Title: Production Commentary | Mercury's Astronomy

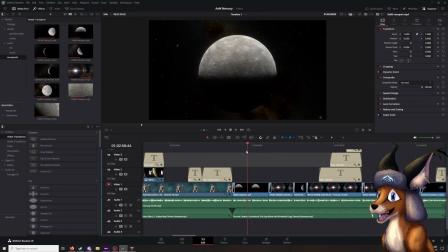And I found out that the reason it was having problems is because the in-game camera path tool doesn't export videos that are at a consistent frame rate. The frame rate is variable.
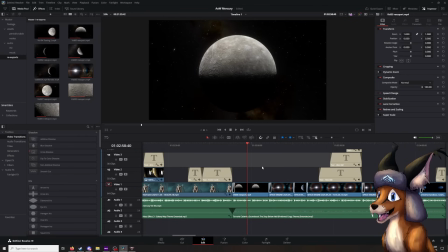And so because of that, Resolve was thinking that there were missing frames, so that was why it was flickering, because the missing information was that the frame rate wasn't consistent. So I had to download another piece of software called Handbrake and make the frame rate consistent, and then re-export all of the footage I used and put it back into the timeline.
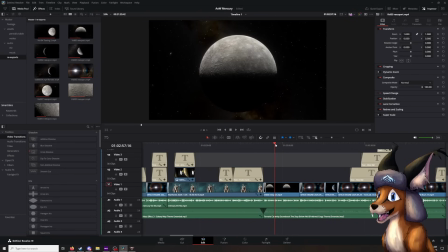So that was annoying, and I didn't upload the video, or I didn't finalize the video until like 7 a.m. because I had been up for so long trying to figure out what the problem was.
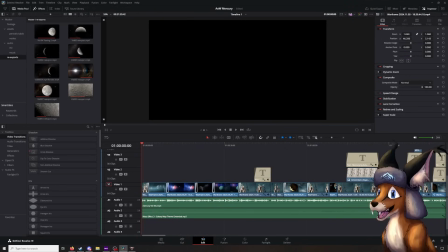So I kind of just wanted to mention those things. I'm going to go ahead and kill the music for now. So we're going to go through this and I'm going to sort of talk about the way that things were developed. The lack of background music might be a little bit jarring. I can't really leave it running, I feel like, for this. It'll probably just not work out great.
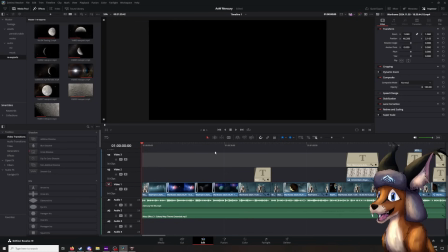So my apologies for that. Also, I'm messing with the noise gate on the microphone, so let me know if you can hear too much background noise or if it's cutting off my words and things like that. I'm trying to tweak it to be better. Anyhow, I'm going to go ahead and get this rolling.
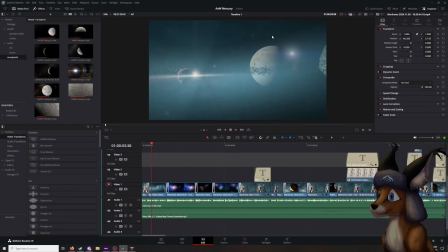Hey everyone, Cool Kid here.
Something that I think is kind of underappreciated about Warframe is I'm already going to stop it for something I should have mentioned a second ago. Huge thank you to Flary for explaining to me how to clip out of the orbiter. All of this footage is taken with the Captura camera after I clipped out of the orbiter in Captura, and they were the one that showed me the trick.
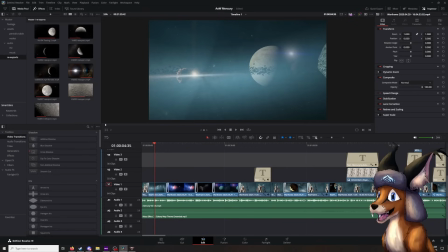So huge thank you to Flary. If they did not show me that, none of this footage would exist. The best thing I could think of was to like get my head stuck through the glass, and then I took screenshots with that.
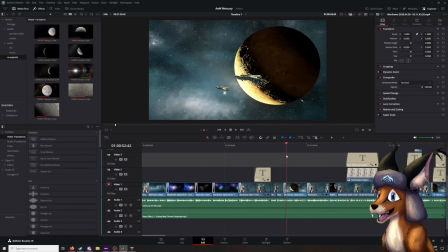And that's like, this footage is from that trick. I pushed my head through the orbiter glass and then detached the Captura camera, and I filmed this that way because it was So weird thing, right? You might notice this footage. You can see as I'm dragging here. See how Mercury's moving?
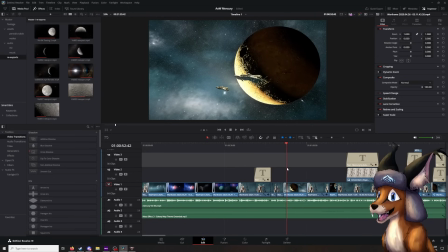This footage is actually like animated because I was passing time in the game.
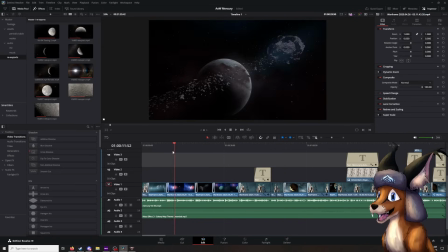If you are outside the orbiter skybox and you try and advance time in Captura, it will teleport you back inside the orbiter.
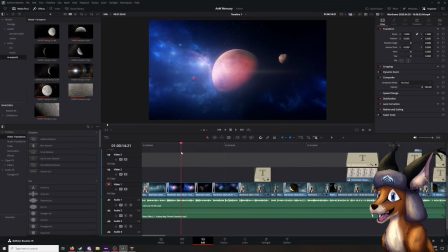But the teleport volume only triggers when time is passing.
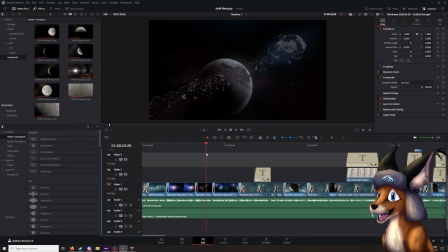So if you might notice in this footage, nothing in the skybox is actually moving.
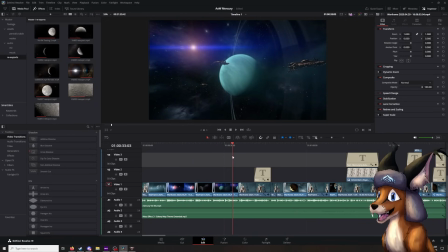It's all camera motion. That's kind of the illusion I tried to create because nothing could move if I wanted shots like this. Was I moved the camera a lot so it would look like something was moving and you wouldn't notice it was basically a still image.
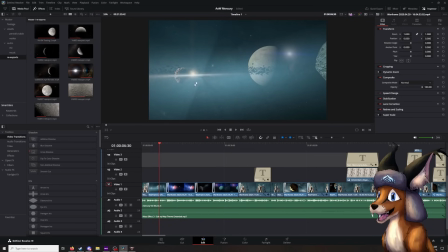It wasn't quite the same as a still image. The camera itself is still moving. You can see with like the Europa skybox here how the like the fog is changing over there. But it was kind of a trick I had to use because I was like, well, I want there to still be motion. I don't want this to be boring, but at the same time, I can't get the kind of shot I want if I,
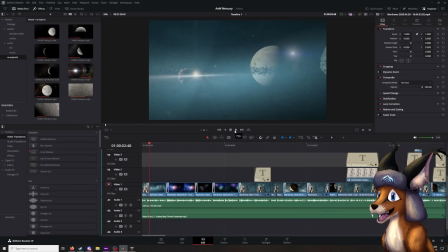you know, do it this way, because if I progress time, it'll kick me into the orbiter again.
What I've underappreciated about Warframe is that it's a game that takes place in space, or more specifically, our own solar system.
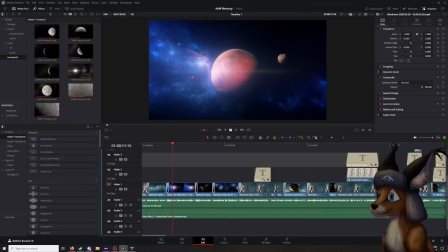Unlike a lot of other sci-fi franchises that take place... you can see there's like the softer transitions. That'll be a recurring thing throughout this entire video.
In distant star systems, Warframe being in our own solar neighborhood gives it the opportunity to do cool and creative fiction with celestial bodies that actually exist.
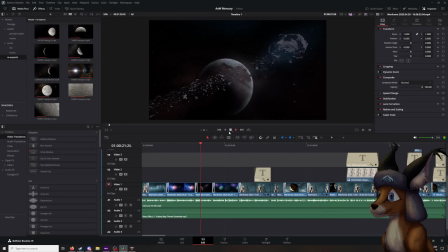This setting has allowed DE to bend the planets into work.
This skybox is really cool, by the way. There's Pluto's largest moon, Charon, and it's like been destroyed, and there's all this debris coming off of it. Weirdly enough, nothing is really done with this in-game, but I love the way it looks, and I hope we get some elaboration at some point about what's going on there.
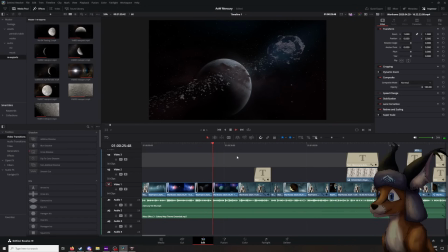Planets of the star chart in really cool ways, and I think it's not talked about enough. So, in this series, I'm going to talk about the various locations we explore throughout the star chart,
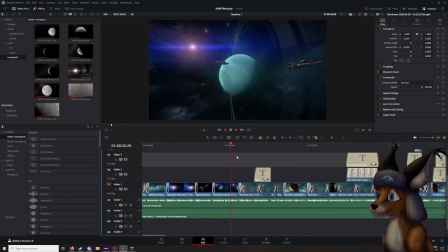what they're like in real life, what they're like in Warframe, and what in-universe lore explains the differences.
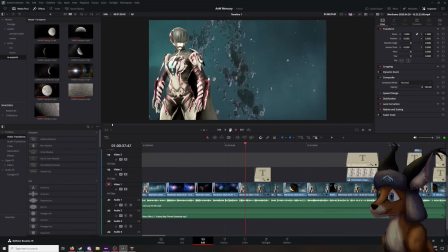Despite this being a very inherently nerdy topic, I also just want to say, this is recycled footage. I think it's from Is Damage Reduction Dead? This footage with Mag I just recycled because I really liked the way it looked. My Mag's color scheme is based on my Railjack, so it fit the space theme,
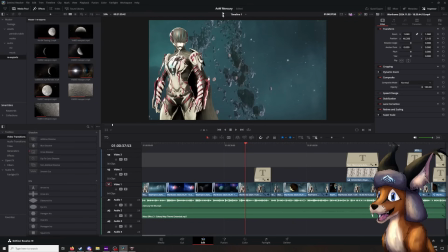and then, you know, like the sort of asteroid situation going on in the background. So this is recycled, but I thought it looked good, so I'm just going to keep using it.